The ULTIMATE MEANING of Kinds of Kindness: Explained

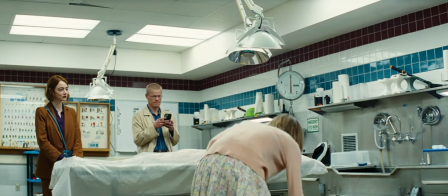Now that we have thematically broken down each story in Yorgos Lanthimos' kinds of kindness in this series, let's get to the main question.
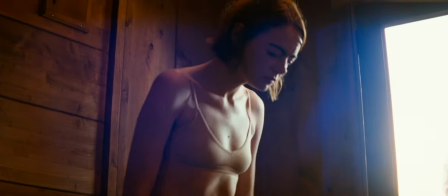What does each kindness imply in the film? In each part, we get to see individual subjects playing a role to appease another person,
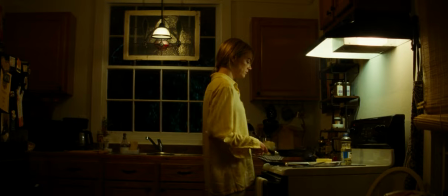and kindness implies a letting go of oneself to fulfil the wishes of the other person.
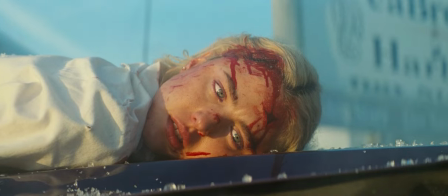On a broader level, this likens to a desire to shed away your individuality to the institution,
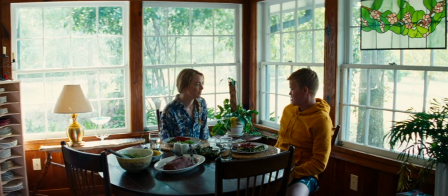whether it be patriarchy, marriage, or even a cult.
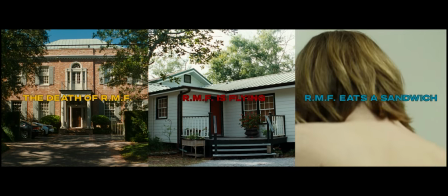The director happens to colour-code the titles of the triptych, and in the very first part,
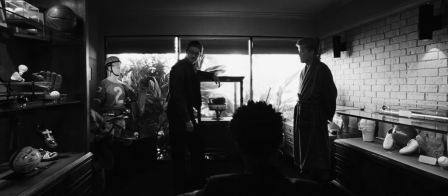he also has his protagonist hint the symbolic meaning of each colour.
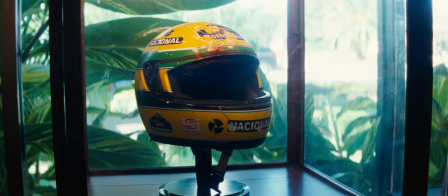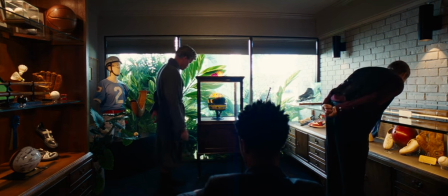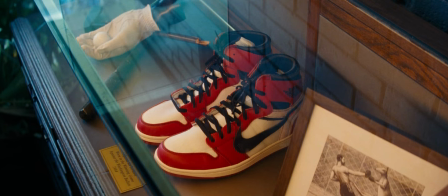It's notable that here, the red in the shoes is given no symbolic meaning,
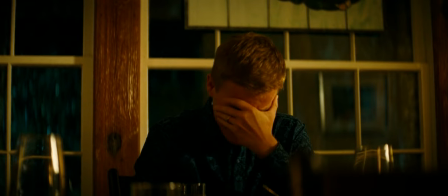which is in line with our analysis, because in RMF is flying, we get to witness the register of the real,
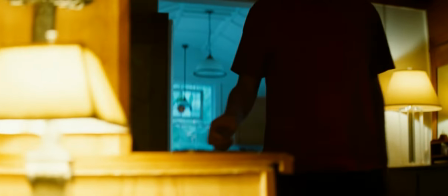a realm that is precisely about what is lacking and outside the realm of language and meaning.
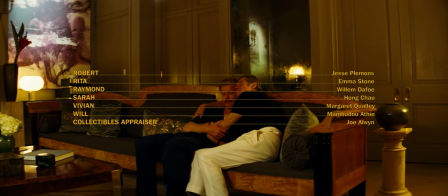From a postmodern sense, we are constantly made to understand the artificial conditions within which the stories operate,
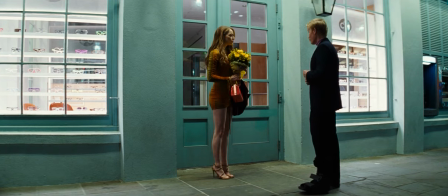continually giving us a feeling of deja vu and making us conscious of the controller of this experiment,
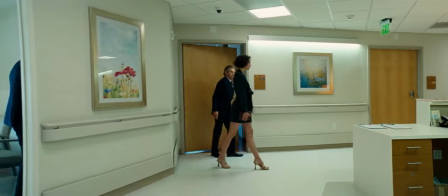namely Yorgos himself.
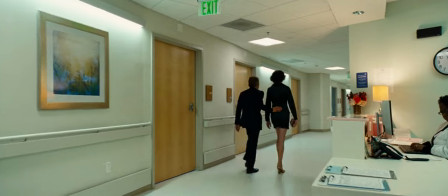This is a more sophisticated way of implementing the alienation effect on his audience as theorized by playwright Bertolt Brecht.
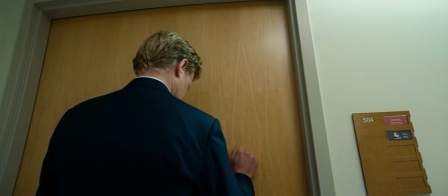Highlighted by the excessive use of formalism even in the cinematography which
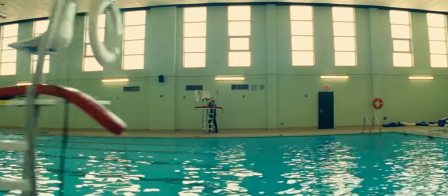shifts from wide-angle lenses in the death of RMF to using anamorphic lenses
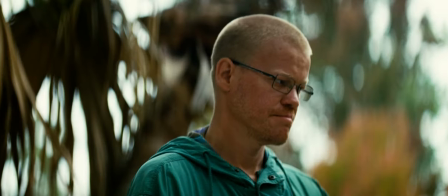to highlight the distortion of reality in the symbolic register by exaggerating
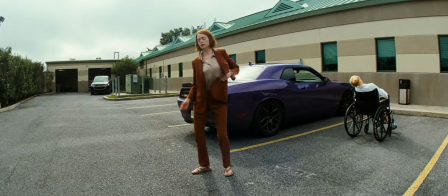the extent to which the subjects in the story feel the need to please the other person, your ghost makes us aware of the pointlessness of human life and desire.
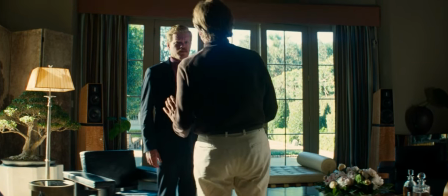We end up building our values and meanings and actions as a response to the environment we live in,
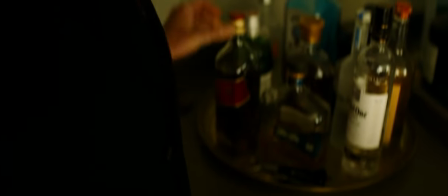which monitors our language, our body, and even our dreams. By carrying out this absurd experiment,
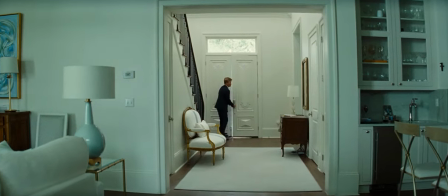to me the director exhibits the deadly influence of the Baromian knots that tie up our minds and respond to our desires,
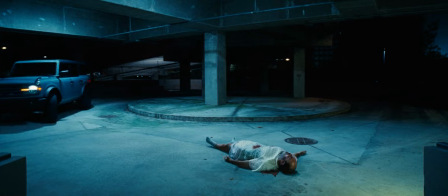and by choosing to call these actions acts of kindness,
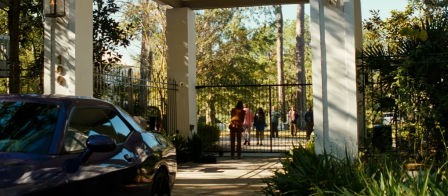he further makes the point of how we willingly do so, killing ourselves to please the group with ultimately unsuccessful lives.
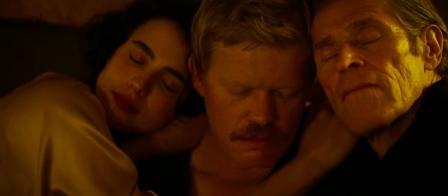This degeneration in kinds of kindness is highlighted by how the first part ends with three people together,
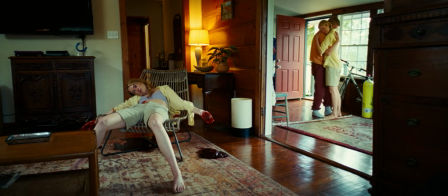the second part ends with two people together, the third being dead, and the last part ends with only the subject surviving,
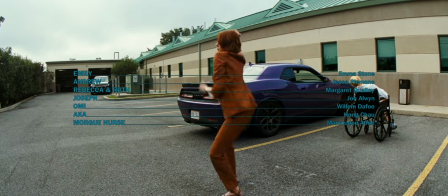realizing that she's left alone in this cold world.
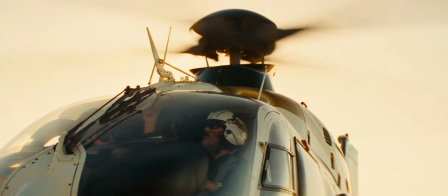Therefore, to me, if there is a moral to be grasped from the film, it is to be as detached from human civilization as RMF was.
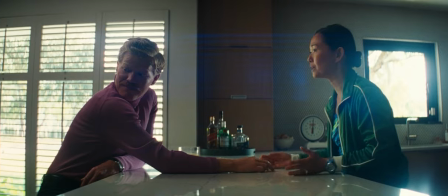Because the truth, as it appears, is that we'll always be instruments to the Big Other.
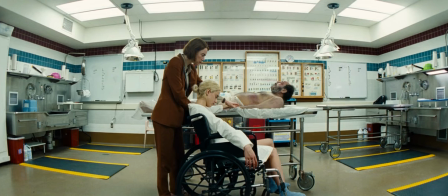We will continue to be killed. We will be remembered and ultimately even resurrected by the same faces living different lives.
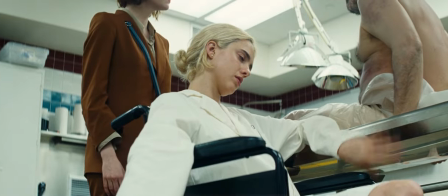But at the end of it all, what really seems to matter is if we can eat our sandwich with pride,
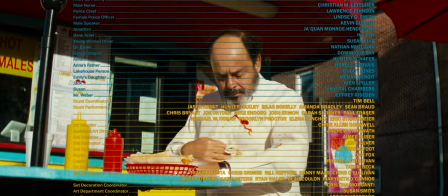wiping off all the spilled ketchup and moving forward without any hesitation.